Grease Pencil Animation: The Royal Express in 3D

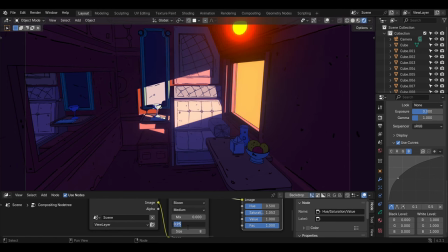35s
Hi guys, in this video I'm going to walk you through this process of how I created this stylized environment in Blender.
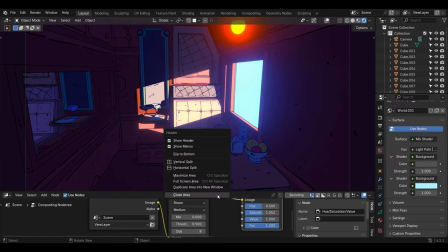41s
It is the insides of a Royal Express.
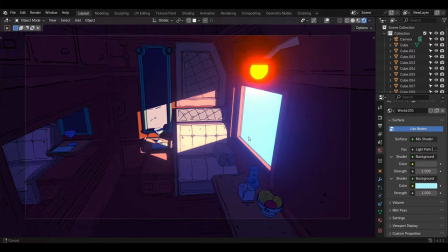45s
I'll be explaining my tool shading process as well as how I use grease pencil to draw over my scene.
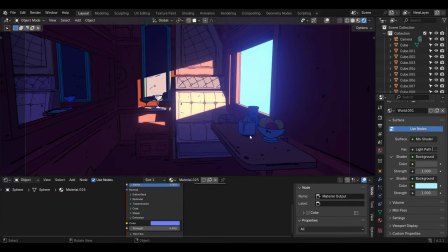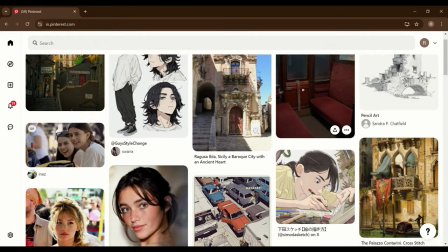57s
So to create this environment, I needed two kinds of references. One for the base model and another for the overall lighting and the colors.
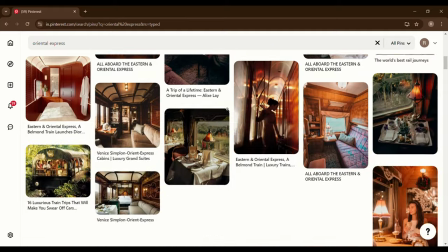67s
So I searched for this Oriental Express to find some good reference, and this is the one that I found.
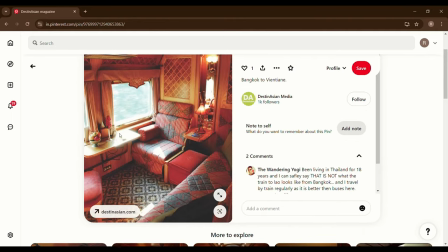73s
This picture is very clear, so it will help us in modeling our scene.
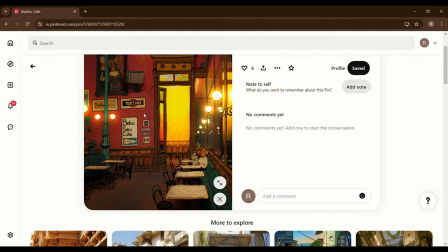79s
And this another image is a painting from Alarico, who I think is a Brazilian artist.
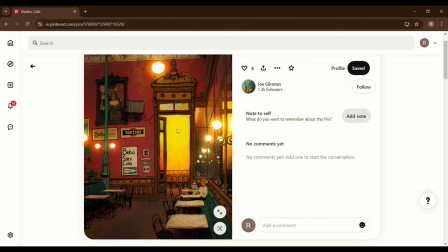84s
I love how he paints his environments. You can check out more of their works on Instagram.
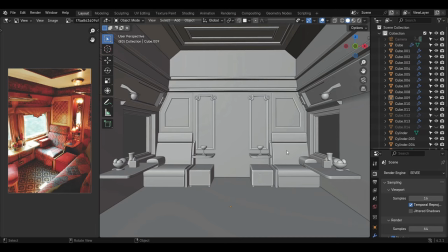90s
I'll put their handle in description. So this is the scene that I created using this reference on the left side.
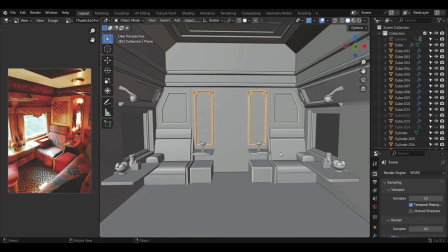99s
You can see the mirror modifier is still turned on with all these objects,
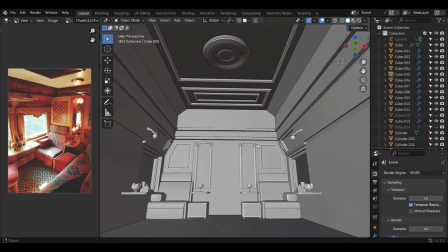105s
because we will need the mirror modifier when we are going to toon shade these objects so that we don't have to do it twice.
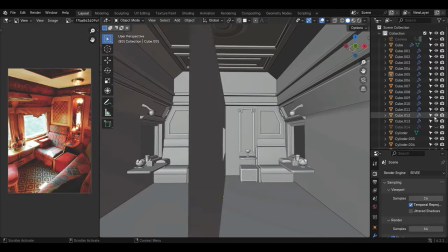113s
I also used this partition to divide these cabins to make the final render look more interesting.
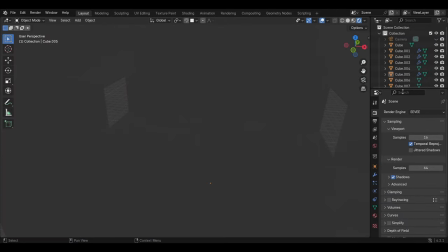123s
So now we are going to see how I set up the lights.
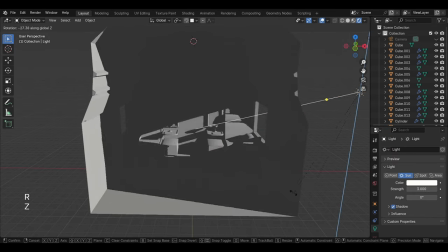126s
I'm using a simple sunlight for this scene, and the light is coming from the window inside this cabin.
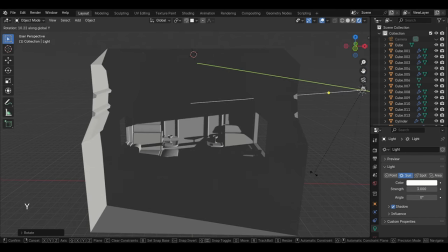133s
While moving the light, I try to get clear shadows, which makes the scene look more clear and easy to read.
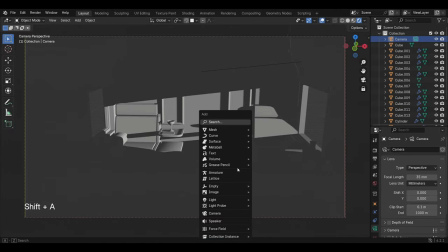145s
Now I'm using grease pencil outlines to see the objects more clearly.
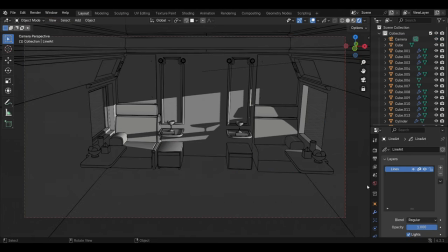150s
You can also adjust the thickness in the line art modifier on the right side.
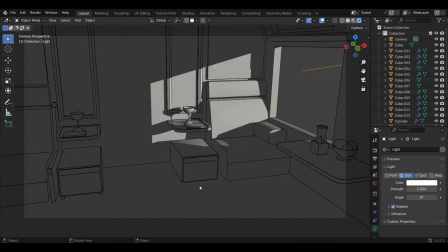163s
Now let's start with toon shading.
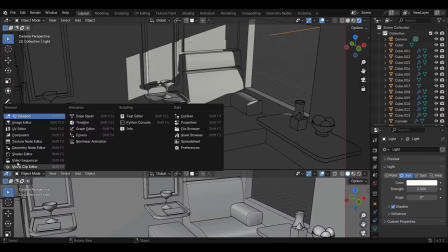167s
You can pull up this tab and select shader editor.
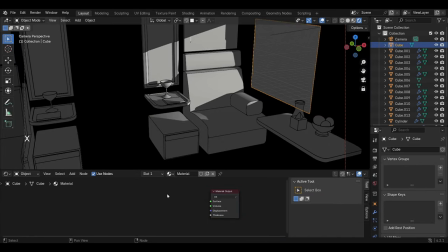173s
I'm using a very simple toon shading setup here for this scene. So I always try to get the base colors first for my scene. And in this case, all these base colors are the shadow colors.
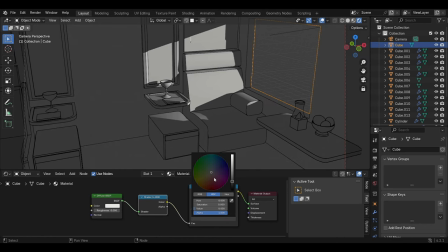185s
And once I'm done with the scene, which means once I'm done with all the shadows,
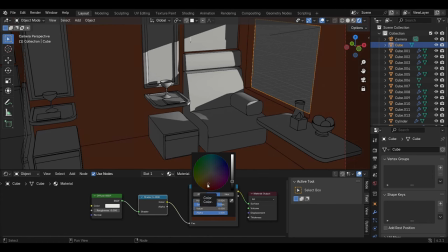189s
then I go back to the toon shading setup and I go to color ramp and add another handle to add the light color for all the objects.
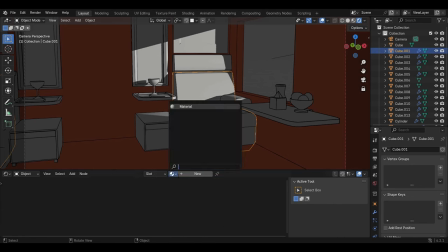197s
It is just like how you paint in 2D. First, you paint with your base colors before you render it further with your light colors.
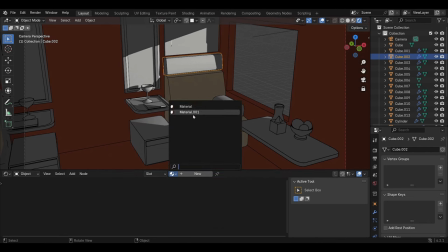205s
This way, you can always see how your scene is looking at all stages. You can already see how your scene is looking with the shadow colors.
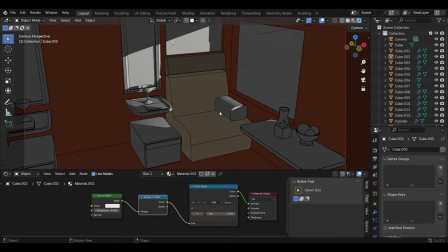212s
And while adding the light colors, it gives you more control for how your overall scene is going to look.